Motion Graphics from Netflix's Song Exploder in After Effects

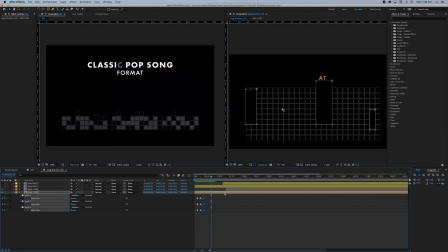249s
I used hold keyframes to animate the masks as the rows animated up and made sure to change the width and height of each mask to add some more randomness. It took me about 10 minutes to manually do this. I could spend a few hours on it if I wanted to get really granular with
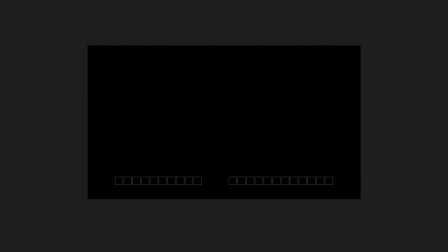265s
specific squares being masked out instead of big blocks of squares,
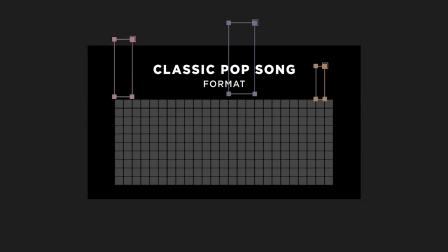270s
but this was kind of my quick and dirty way because I had never done this before and didn't really know an efficient way to do it.
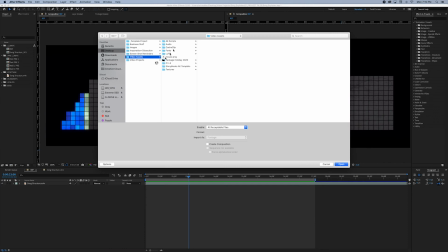276s
The original design had a really nice texture. I took a look at some of the textures I had saved on my computer from previous projects and found one that was kind of similar.
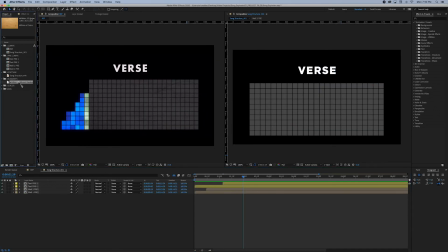285s
I added that texture to my master comp.
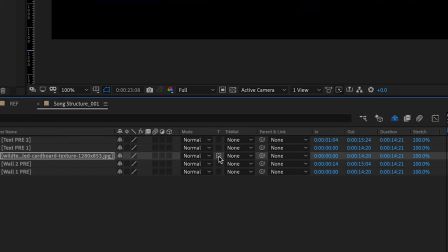287s
I toggled its underlying transparency so it was only seen on the areas that already had existing layers. and doesn't spill onto the background.
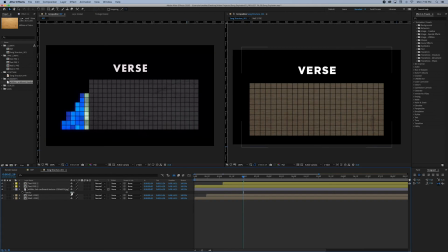296s
Then I added a blending mode, I lowered the opacity, and I took the saturation to zero with the saturation effect. So now we just have the texture without any of the colors from the texture coming into the design.
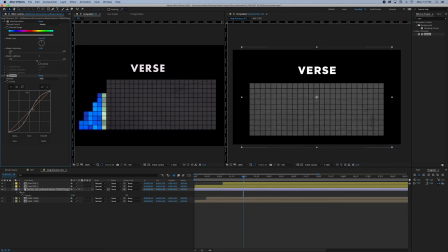309s
To make the texture pop even more, I added a curves effect and gave it an S-curve, and with that extra contrast, it made the texture a bit more pronounced.
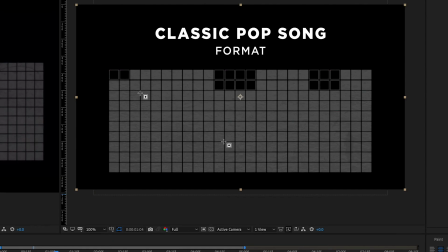318s
To animate in the first color,
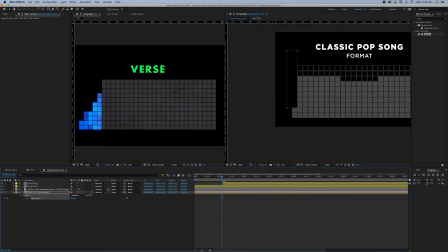320s
I duplicated the solid block precomp and added subtract masks on each of the five rows that would be blue,
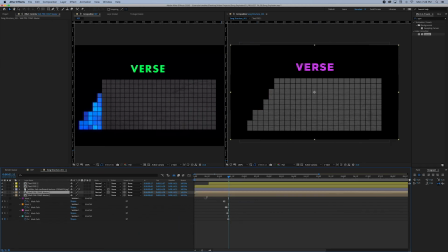327s
then added a color overlay, picking the blue hue from the original. The original has some really nice variety within each block of colors. It's not just one type of blue.
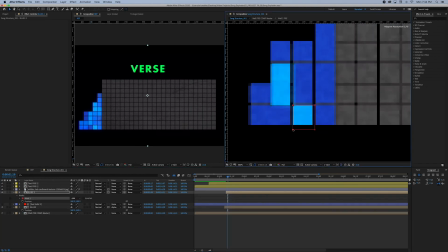338s
So I duplicated my blue precomp and picked the lightest blue from the original and played with the masks a bit to give it some more randomness,
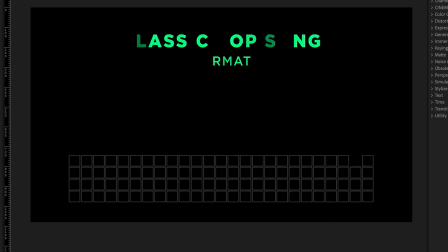347s
and then did that again with a medium darkness blue. This gives it a much more complex feel.
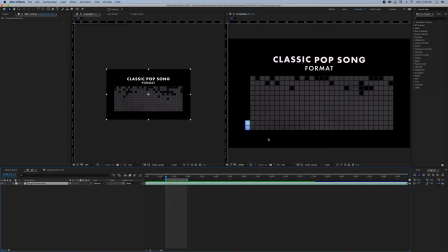352s
In the reference, the colors really also look, they like look alive.
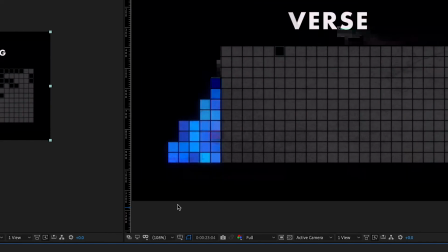356s
And if you look closely, they come in from left to right and the colors kind of appear milky before they turn their fully blue color.
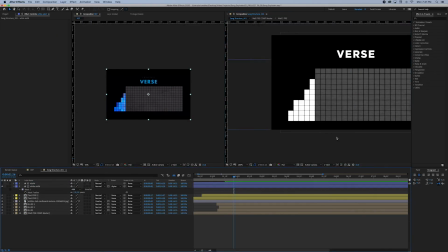365s
So I tried to replicate this by adding a white solid over the blue area and then feathering the hell out of it and using position keyframes from left to right.
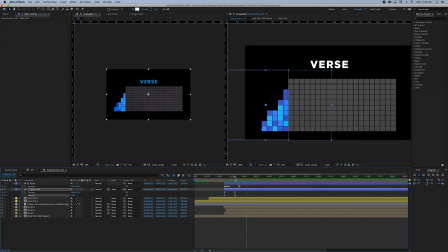375s
It kind of like subtly goes from white to blue.
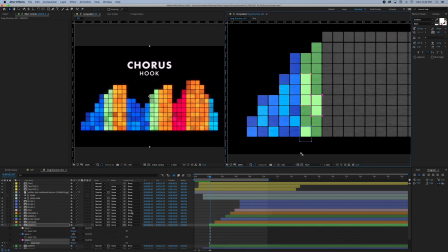377s
I then repeated the process for the rest of the colored sections using two or three different shades of each color within each block.
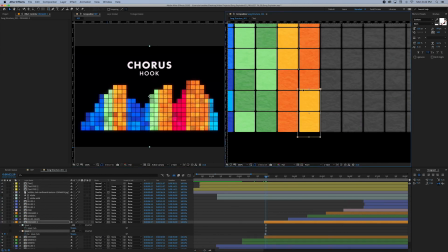384s
Whenever I would animate a repeating color, for instance, the second and third blocks of orange,
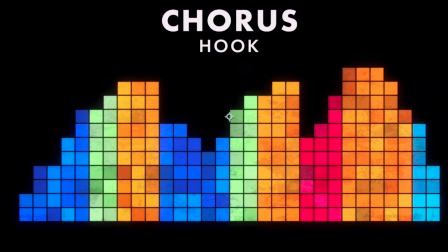390s
I would try my best to make as little extra work for myself as possible by
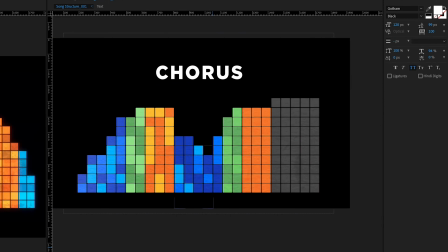394s
duplicating the existing mask animations and just sliding them over to the new section.
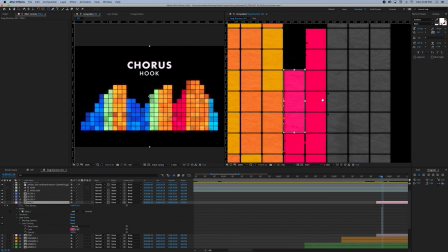400s
And then that's basically it.